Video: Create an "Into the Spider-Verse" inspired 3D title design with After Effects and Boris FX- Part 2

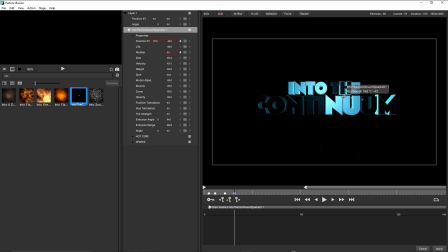[16:35]
Maybe you just have to bring it over a little bit more at the end. So that's the emitter done. You can see at the moment that we do have motion blur turned on and we are getting some separation in the particles.
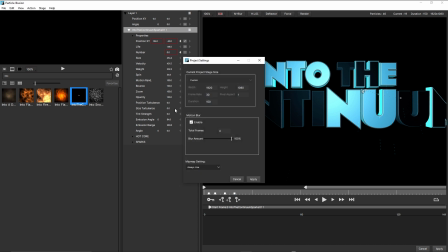[16:49]
So if I come up to the view menu and choose project settings, it's gonna change the motion blur from four to 16.
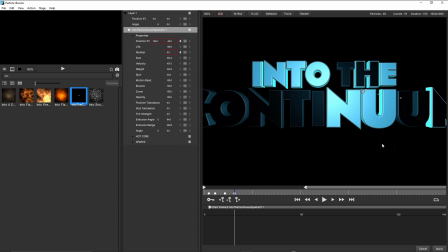[17:02]
and that's better, that gives you an unbroken streak.
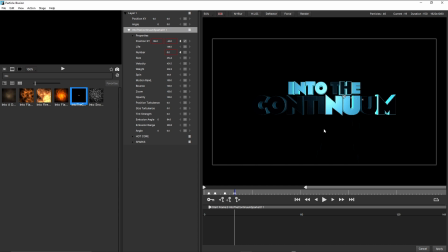[17:07]
And the only other thing I wanted to do, which I think really sells this, is to have them look as if they're bouncing off the floor. And to do that, I use a deflector. By coming up here and clicking on deflector, and clicking in the scene once, and then double clicking to create a two point line.
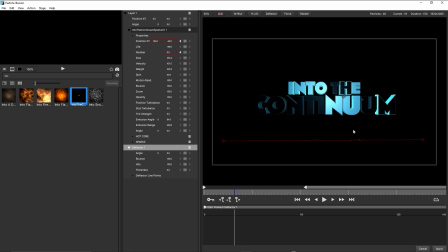[17:27]
You can already see the particles are starting to bounce. Just like that. But in order to make it look like it's falling on a 3D plane, needed to increase the thickness amount. This really helps sell it.
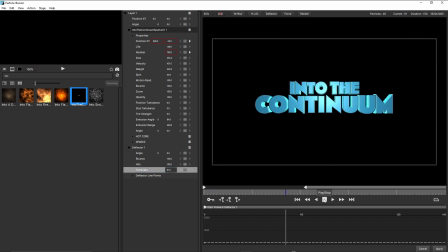[17:50]
Just like that.
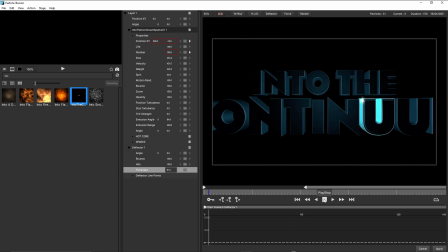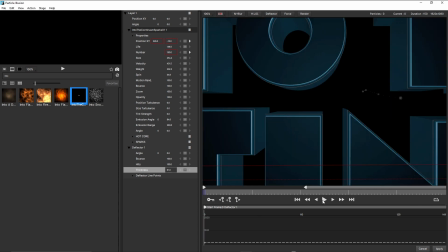So actually really quite effective considering that currently Particle Illusion isn't 3D particle generator.
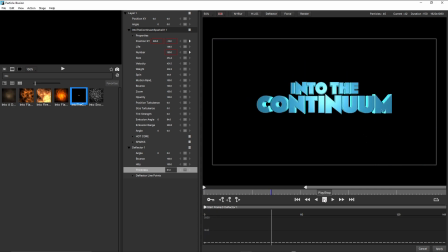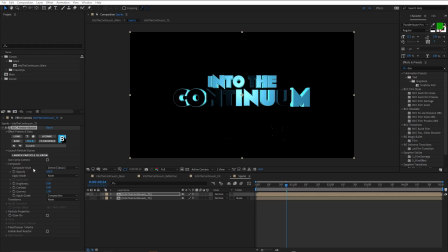[18:12]
So I'm just going to click apply. And once that was set up, once again, just coming into composite style, I'll choosing alpha plus apply mode and just making sure apply mode set to none because all I want in this composition is the particles.
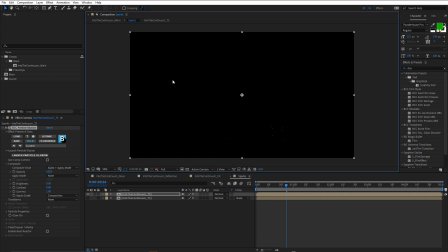[18:28]
I'm gonna keep them separate from the actual text. So I'm just gonna delete that one, turn my original one back on and set that to none, just like that.
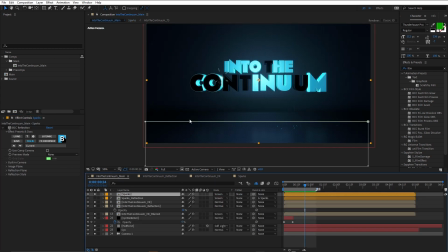[18:44]
Come back into main. And because the text has a reflection that I figured the particles needed a reflection as well. And I thought, well, I could use BCC reflection, but this is a little trickier.
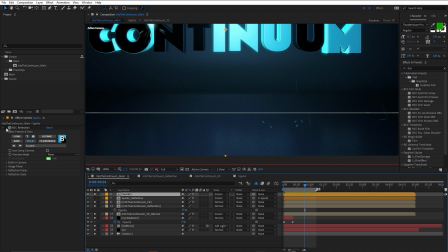[19:00]
If I turn BCC reflection on, the problem with this is that the reflections don't sit directly beneath the particles because these obviously aren't actually distributed in 3D. They're only on a single flat plane.
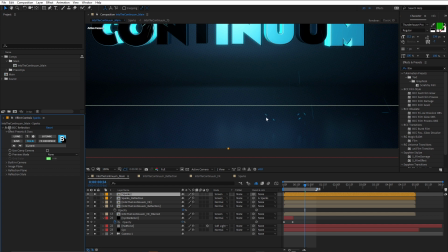[19:16]
So you're never gonna be able to get it to look like the reflection sitting under every particle. For this, it was a very simple solution, just duplicating the sparks layer and using BCC directional blur. Just turn that on. So with and without directional blur, we get that.
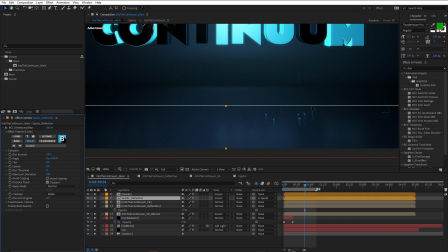[19:38]
Now obviously the particles that are still moving are also getting the blur, but that's okay.
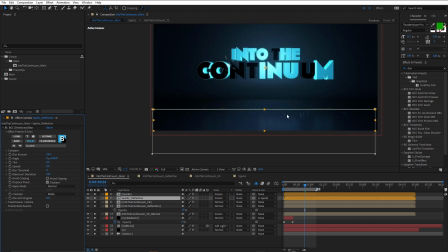[19:45]
Really quite effective for making it look as if these particles are distributed on a 3D plane and giving a realistic ray trace reflection.
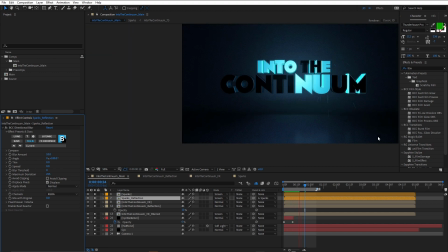It really helps sell it. So some minor adjustments to the contrast of the psych,
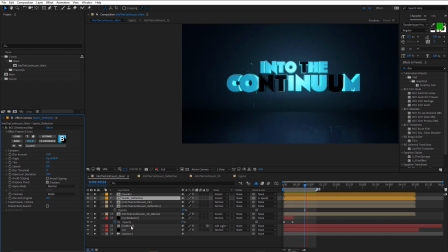[20:11]
adding the halftone effect to get rid of the banding and also to give this a more interesting look for the background. A little black solid just to darken it up at the start to make it really quite dark. Blurring the into the continuum checks to give this a fake lighting effect that appears to affect the background.
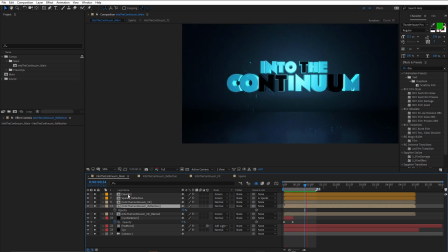[20:30]
Adding a fake reflection. And also adding some sparks in Particle Illusion and a fake reflection for the sparks.
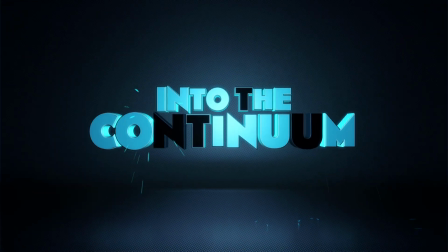[20:38]
And I think the result is actually pretty convincing.